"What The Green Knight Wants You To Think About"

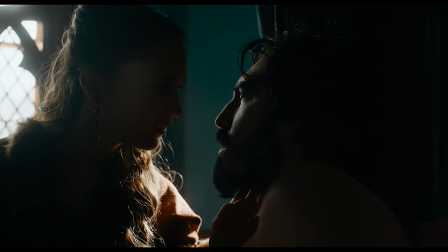[4:07]
This is a film that will make zero sense if you look at it in a very literal way.
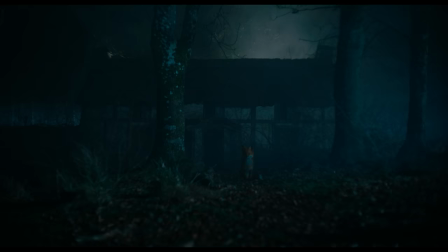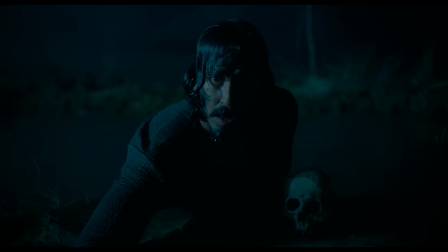[4:20]
The world that Gawain inhabits is an enchanted one. Lowry imbues the film with a sense of this enchantment.
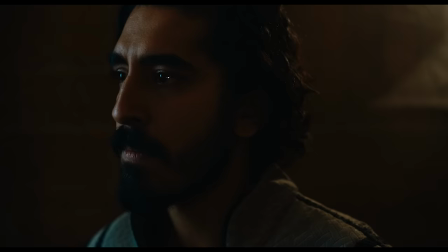[4:29] Look around you, young Gawain. What do you see?
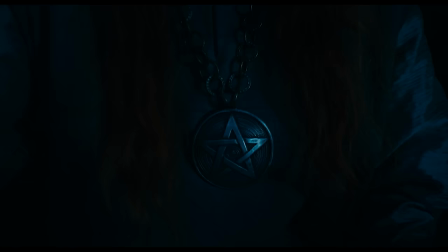[4:35]
In moments like this one, see how he cuts to a pendant around someone's neck for seemingly no reason.
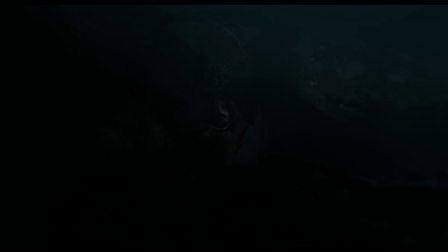[4:44]
It's moves like this in the editing and with the camera work that emphasize the symbolic, magical nature of the story.
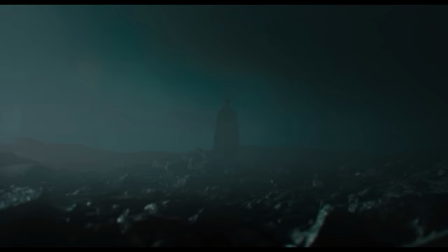[4:51]
To understand the film, we have to look at the game Gawain is playing symbolically.
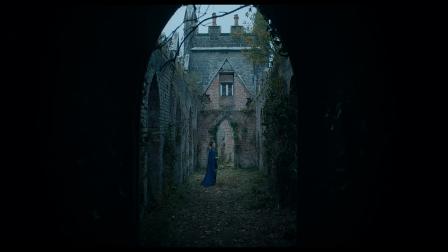[4:56]
And to understand what the game Gawain is playing symbolizes, we need to know what the Green Knight, at least in Lowry's universe, symbolizes.
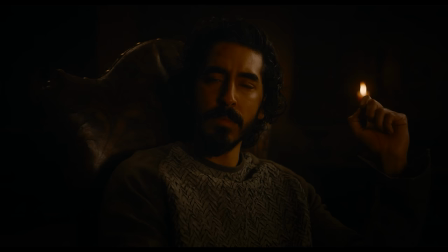[5:05] The green is the color of earth, of living things, of life. And if rot.
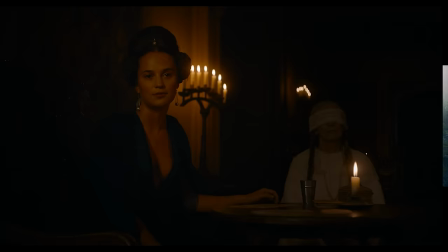[5:12] Yes.
In this moment, the Lady of the House lays on the table, the key to understanding the Green Knight.
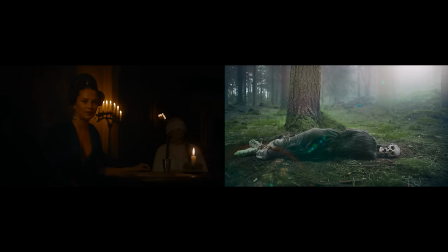[5:18]
Blowery deftly links this monologue to the earlier scene of Gawain's death in the forest by bringing the same audio cues into the mix.
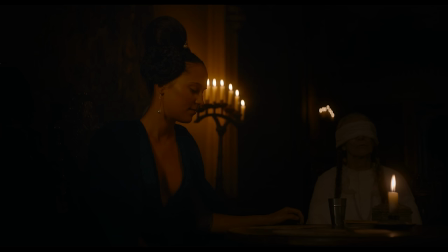[5:26]
In both scenes, we hear birdsong indicating spring, flies indicating decay, wind, and thunder.
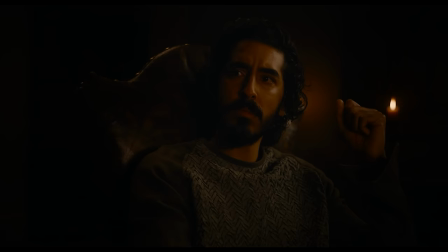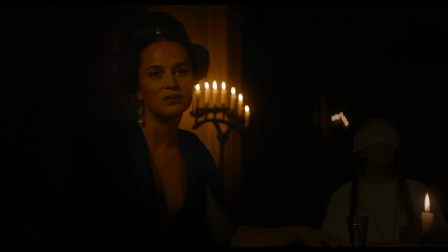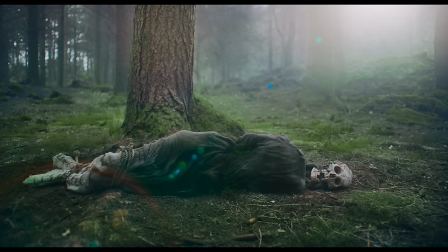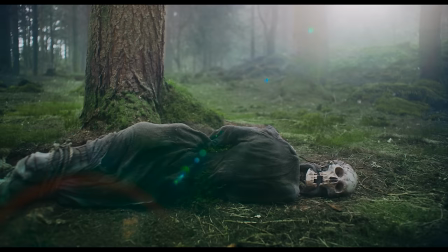[6:08]
The green of the green night is the green of decay, of time.
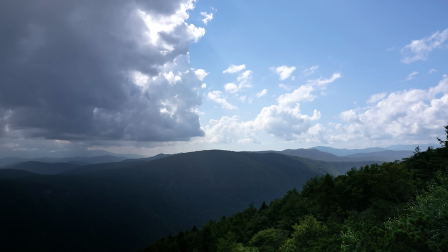[6:13]
It's the new life that springs out of death and covers over it. It's the green that no armor or nightly station can defend against. I live in the midst of the Appalachian Mountains, which are said to be some of the oldest mountains on Earth.
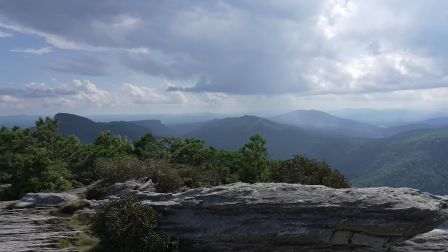[6:29]
Geologists say that these mountains were once taller than the Himalayas, but have been worn down by time. In contrast to younger mountain ranges that are still forming like the Himalayas, the Appalachian Mountains are much smaller and much greener.
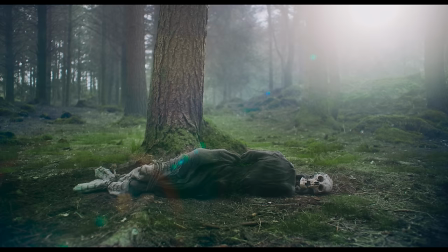[6:44]
In Facing the Green Knight, Gawain is facing his own death, but not his literal death at the hands of the knight himself,
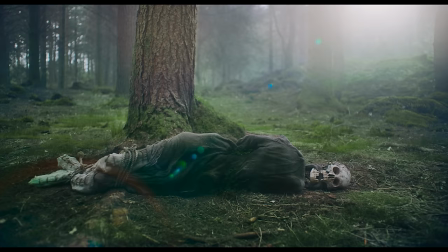[6:52]
his inevitable, inescapable death at the hands of time, a death that will happen no matter what he does in this life.
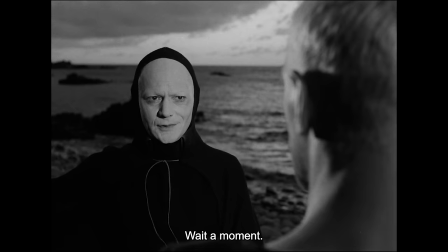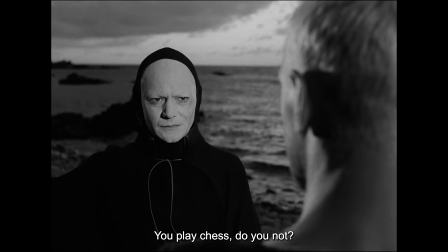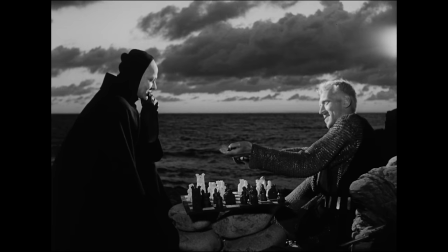[7:10]
In Ingmar Bergman's The Seventh Seal, another medieval period piece about a knight playing a game for his life,
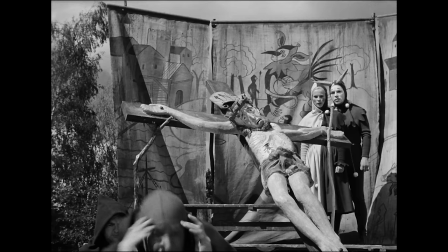[7:17]
there's an interesting moment towards the middle of the film.
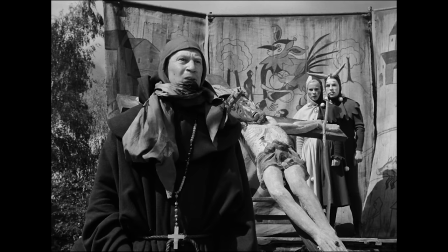[7:20]
A monk interrupts a play being performed by a traveling stage troupe to deliver these remarks.
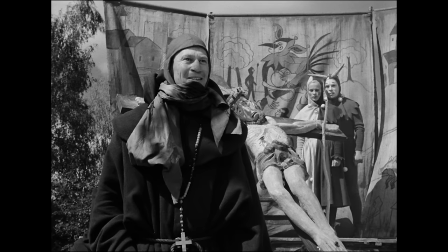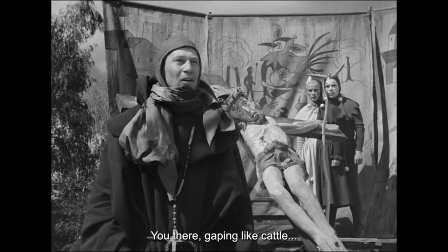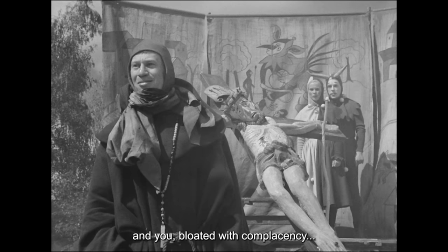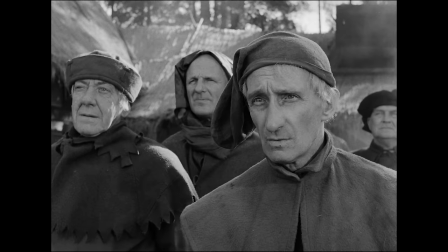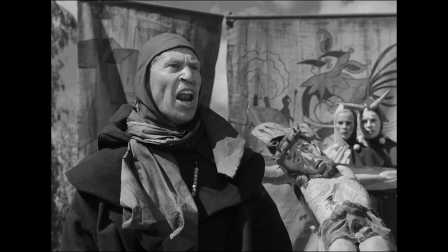[7:46]
It's hard not to see The Monk as interrupting not just the play in the film,
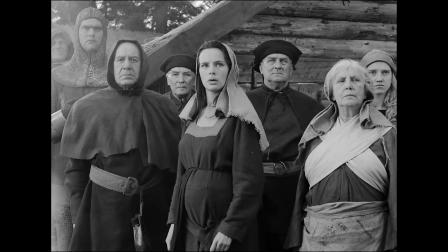[7:50]
but the film itself to deliver a message that Bergman wants us to hear,
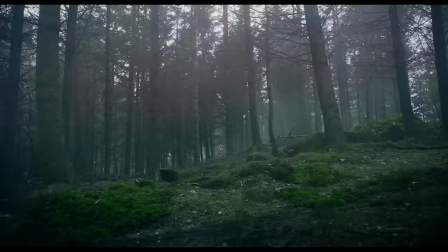[7:55]
a very real message about our own mortality and the necessity of confronting it.
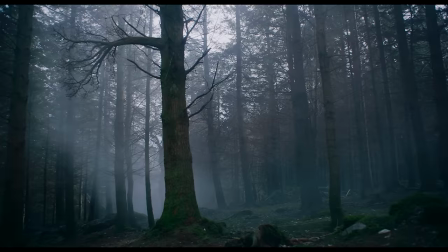[8:01]
This moment in the woods, this long pan isn't just about portraying Gawain's own vision of his death if he doesn't act to save himself,
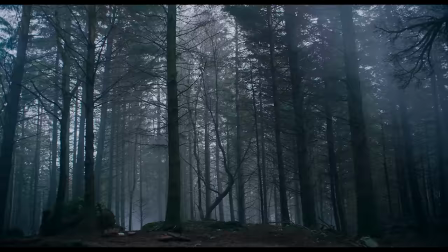[8:09]
it's a period of time that Lowry gives us to contemplate death itself,
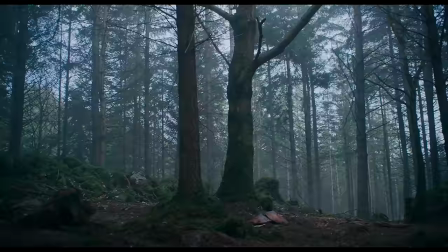[8:14]
the passing of time, and our own mortality.